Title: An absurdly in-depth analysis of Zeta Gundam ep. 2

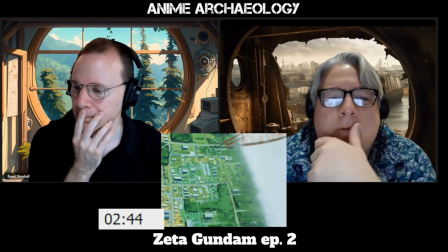(4:21)
And, of course, now we know in context that's Camille. Right. But the idea that he's able to resonate from at such a distance,
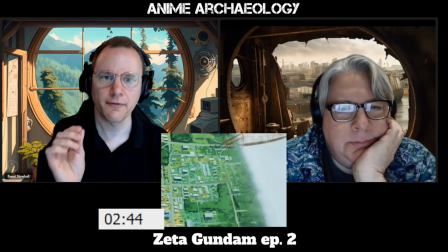(4:30)
that's unusual normally in the past new type powers have resonated when folks are actually like in conflict
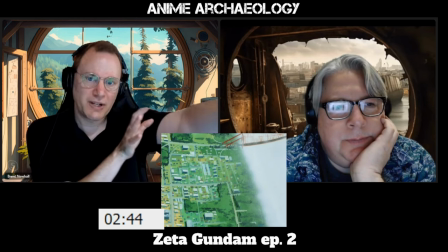(4:38)
or otherwise engaged with each other the fact that we now have this sort of extension to where somebody can just be in vaguely
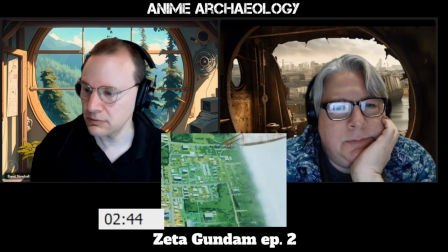(4:45)
the same area I think that's pretty new so this is interesting yeah
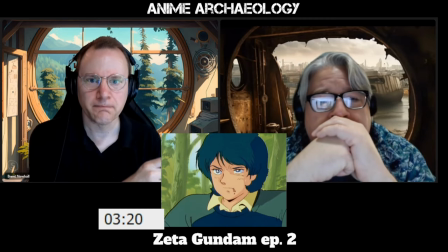(4:52)
so Amaro just ran back to where he just escaped from
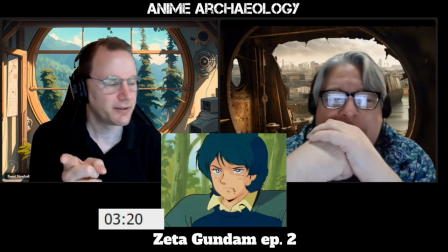(4:58)
Camille Camille, sorry, Camille, thank you Yeah, so Camille just Why?
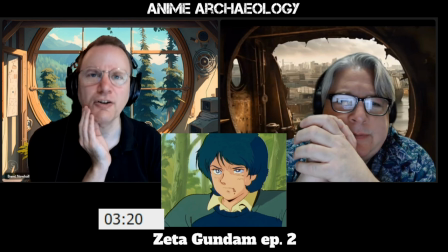(5:07)
Odd, an odd child Just saying
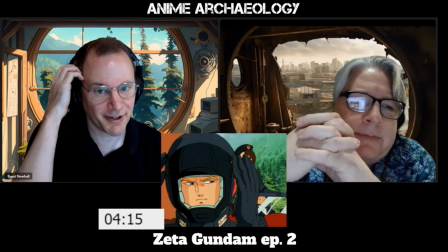(5:12)
Well So we got a bit of a Camille Situation here, I think Yeah
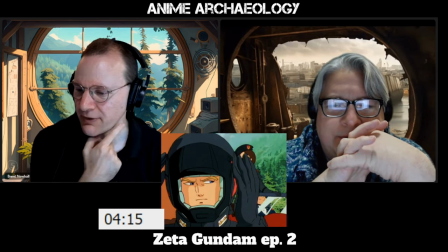(5:19)
He's definitely a bit of a loose cannon Definitely just doesn't play by the rules A bit of a maverick One might call him
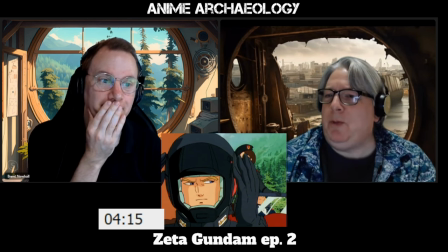(5:29)
Oh, oh my
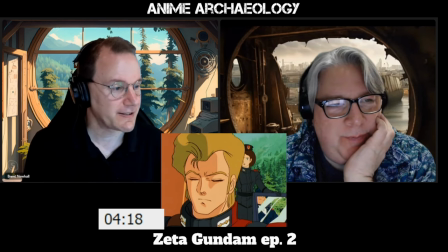(5:33)
also just have to say that is some magnificent
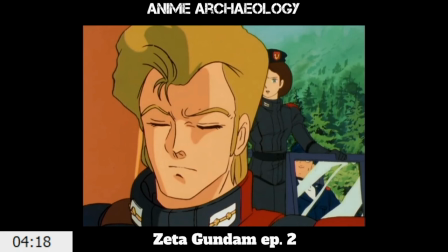(5:39)
80s anime hair indeed i mean you know i'm always surprised the strength of 80s anime gel for hair this is just amazing yes aquanet for days
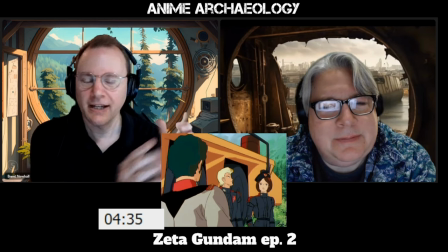(5:54)
okay first off bright yay uh secondly this kind of answers that earlier question the fact that a hole in the colony is treated as routine yeah probably just a meteor broke the colony open so apparently this is a thing that you just can get away with I guess
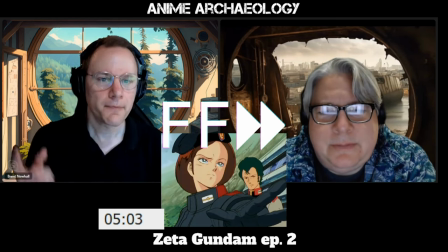(6:13)
fair enough so this specific
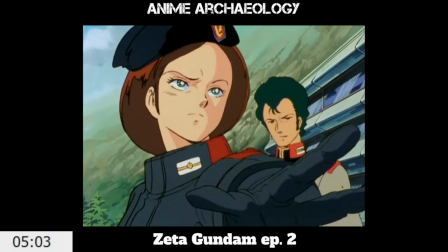(6:19)
visual not only has some nice drama to it but this is a very anime thing throwing out of the hand
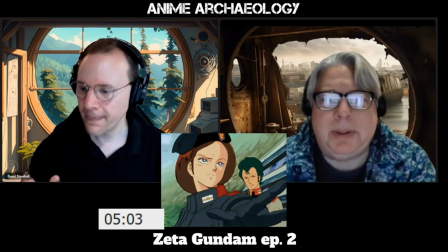(6:28)
stop yeah exactly
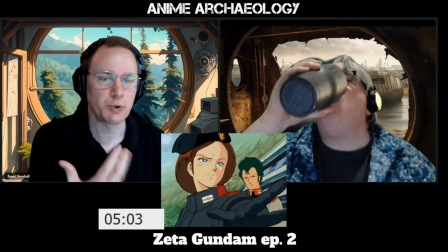(6:31)
it's not something people actually do in life but it is some great visual
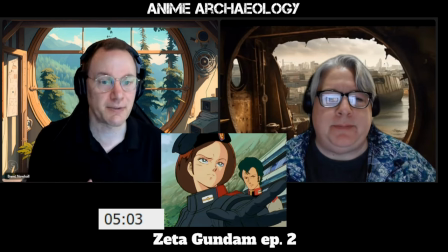(6:38)
shorthand for drama it's something you would see in sort of theater
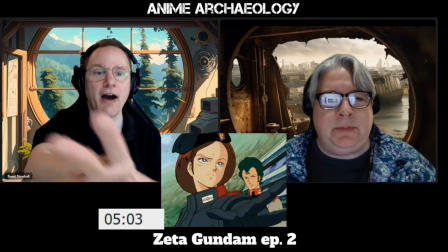(6:45)
this very dramatic motion but it's taken over in anime because again it's this great visual shorthand for
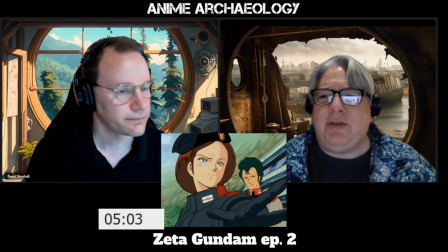(6:56)
a dramatic moment yeah imagine if i did that at work stop your credit card did not work
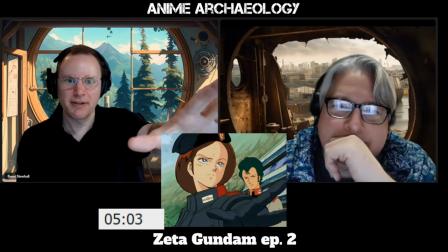(7:07)
stop savings
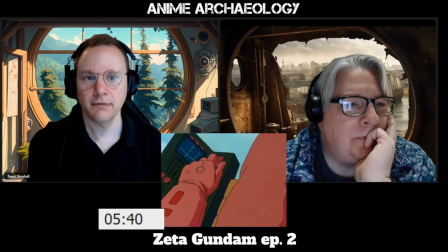(7:12)
so note here how they're foregrounding the specific things you have to do to control a mecha um you know before it was very much amuro got in there and he had like joysticks and it just moved.
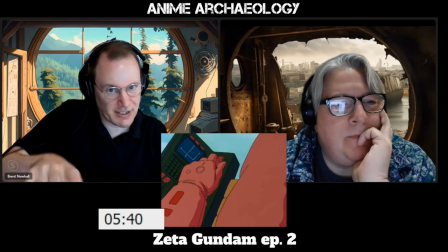(7:28)
We're really getting across it to do things. You have to press these buttons, go down here, do all these things.
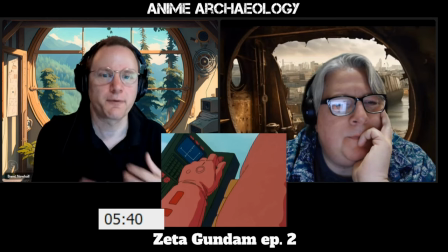(7:35)
And again, on the one hand, it is kind of for the kids to realize, ooh, this is real.
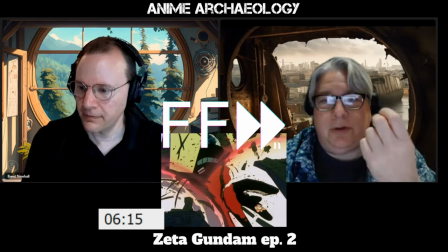(7:41)
But it also does ground it more. So one of the... Great place to stop.
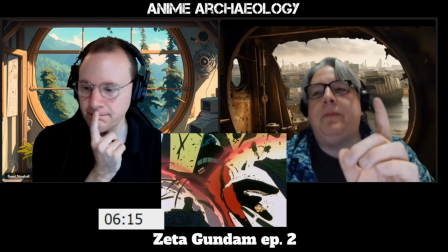(7:47)
Actually, there is a detail there. First of all, the Gundam now is obsolete.
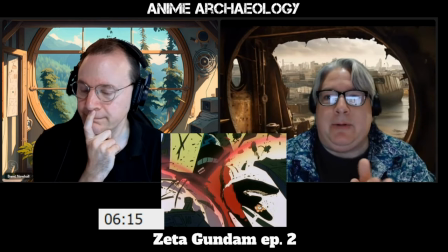(7:52)
Yeah. That's what he's saying. The Gundam, you know, the big thing in the first series is, like, a wonderment of technology.
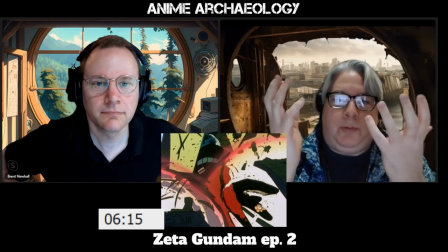(8:00)
Now they're just like, oh, that sounds slow. And they're just really, really just like, we can't keep up, we can't do the thing.
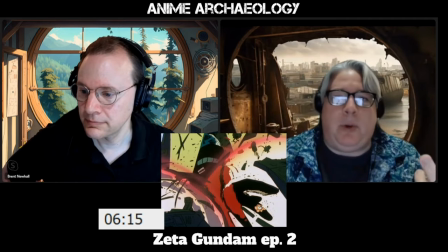(8:07)
And now you realize why they're making new Gundams. Yep.
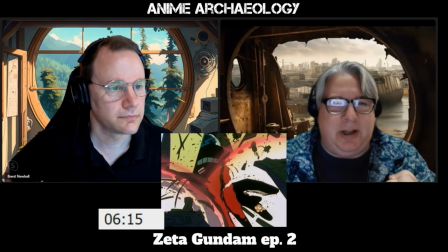(8:11)
Second thing is, is this the first time that we see, like, the cockpit explosion in this series?
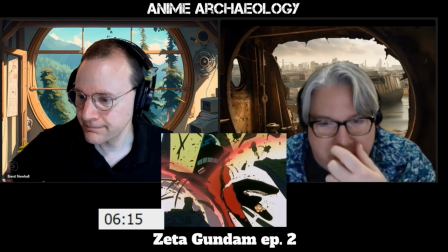(8:16)
We do. It is. And do you notice the finger? You see bone? Yeah, you do.